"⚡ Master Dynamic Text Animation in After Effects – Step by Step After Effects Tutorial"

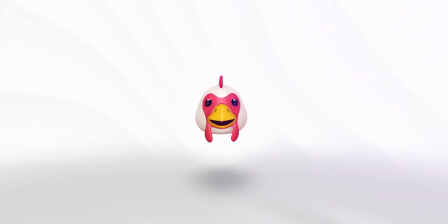0:00 everyone, welcome back to my After Effects tutorial. In today's video, we're going to create this amazing text animation.
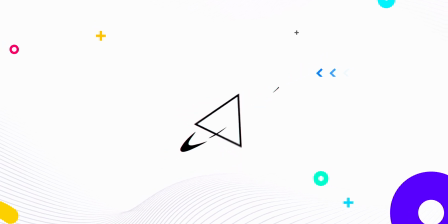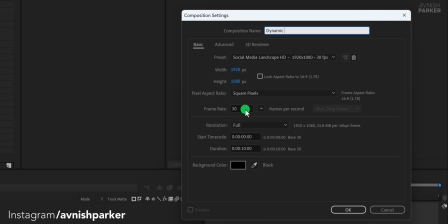0:21 Open After Effects and create a new composition. I'm naming it Dynamic Text Animation.
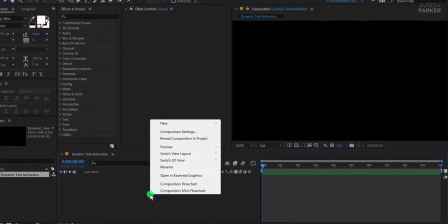0:27 Click OK. Now create a new solid layer and name it Background. Choose any color you like and confirm. Next, go to Effects and Presets and search for Gradient Ramp.
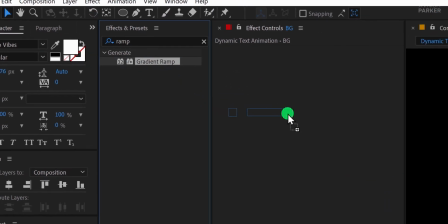0:39 Apply it to the background layer and adjust the colors to your preference.
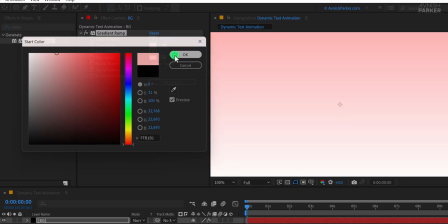0:43 I'm setting the start color to a lighter shade, but feel free to use any colors that suit your design. And this is how it looks now. Great. Now go to the Tools panel and select the Text tool.
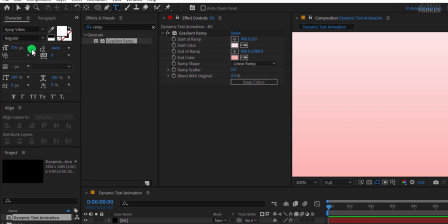0:55 For this tutorial, I'm using a specific font with a size of 376 pixels. You can download the font from the link in the description. Instead of typing everything on a single layer, I'll place each letter on a separate layer. This way, the letter O will be on one layer, N on another, and E on a different layer, making animation easier. Once all the letters are created, select all text layers and align them to the center of the composition. Now adjust their positioning to ensure they are evenly spaced. For example, move the O slightly to the left and the E to the right.
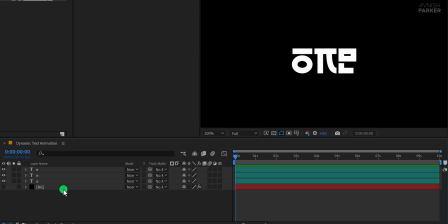1:30 To focus solely on the text, temporarily hide the background layer. With everything set up, we're now ready to animate the text and bring it to life.
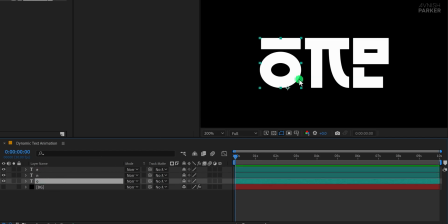1:38 Now let's see how we can animate this text. I want each layer to scale up from a specific anchor point. Sounds simple, right? First, grab the anchor point tool by pressing Y on your keyboard and place the anchor point at the desired position. This way, the animation will feel more dynamic. To focus on a single letter at a time,
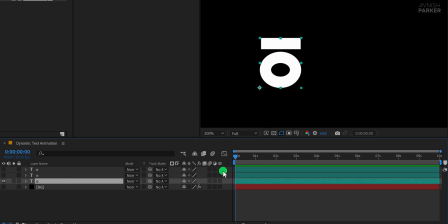1:58 I'll hide the other layers and start with the letter O. Make sure you're at the first frame, then open the scale property. Add a keyframe, place this scale keyframe at the 1 second mark, and then change the scale value to 0% at the first frame.
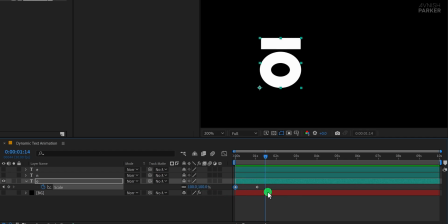2:13 Let's refine this animation to make it smoother. Select all keyframes, open the graph editor, and if your graph looks different,
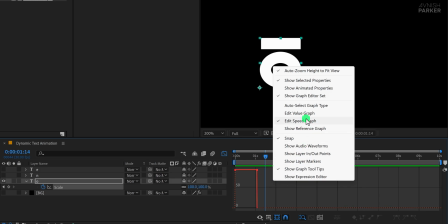2:22 right-click inside, choose Edit Speed Graph, and adjust the curves to create a smooth ease-in effect.
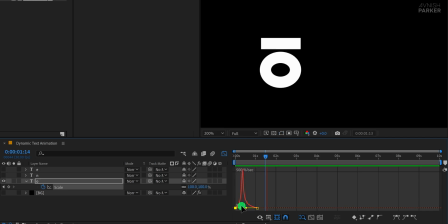2:28 This will make the animation more natural, with a gradual acceleration and deceleration. To enhance the animation further, let's add motion blur. If this option isn't visible, right-click in the timeline, go to Columns, and enable Modes and Switches.
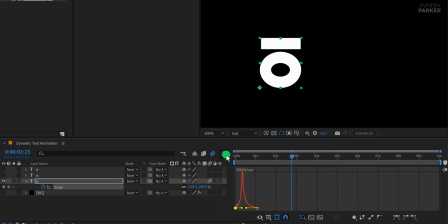2:48 Activating motion blur will add a subtle blur effect, making the motion feel more fluid and professional. Now let's make this even more interesting by adding an RGB split effect.
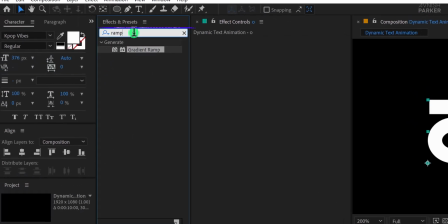3:01 First, select the letter O layer, go to Effects and Presets, and search for Shift Channels.
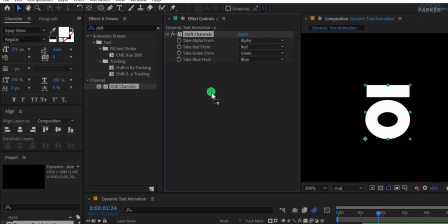3:07 Apply it to the layer, then change Take Red From to Red while turning everything else off.
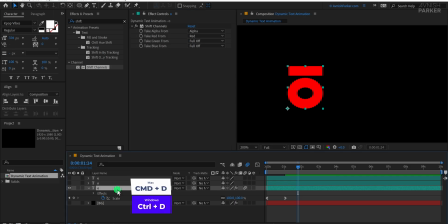3:15 Now duplicate this layer twice. You can easily duplicate these layers by pressing Ctrl plus D on Windows or Command plus D on Mac. This shortcut is super handy for speeding up your workflow. If you'd like a dedicated video on the most useful After Effects shortcuts, let me know in the comments.
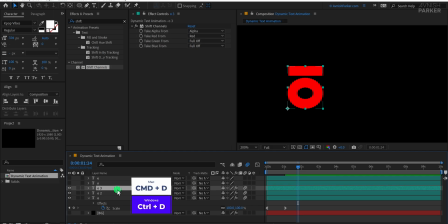3:33 I'd be happy to create a guide to help you work faster and more efficiently. For the second copy, set Take Blue From to Blue and disable the rest. For the third copy, set Take Green From to Green and turn off everything else.
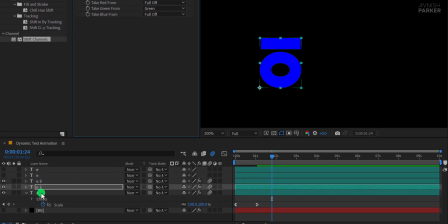3:53 Right now, it looks the same because all three layers are stacked perfectly. To create the RGB split effect, select the top two layers and change their blend mode to screen.
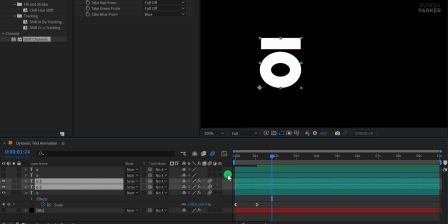4:03 This will merge them and bring back the white color.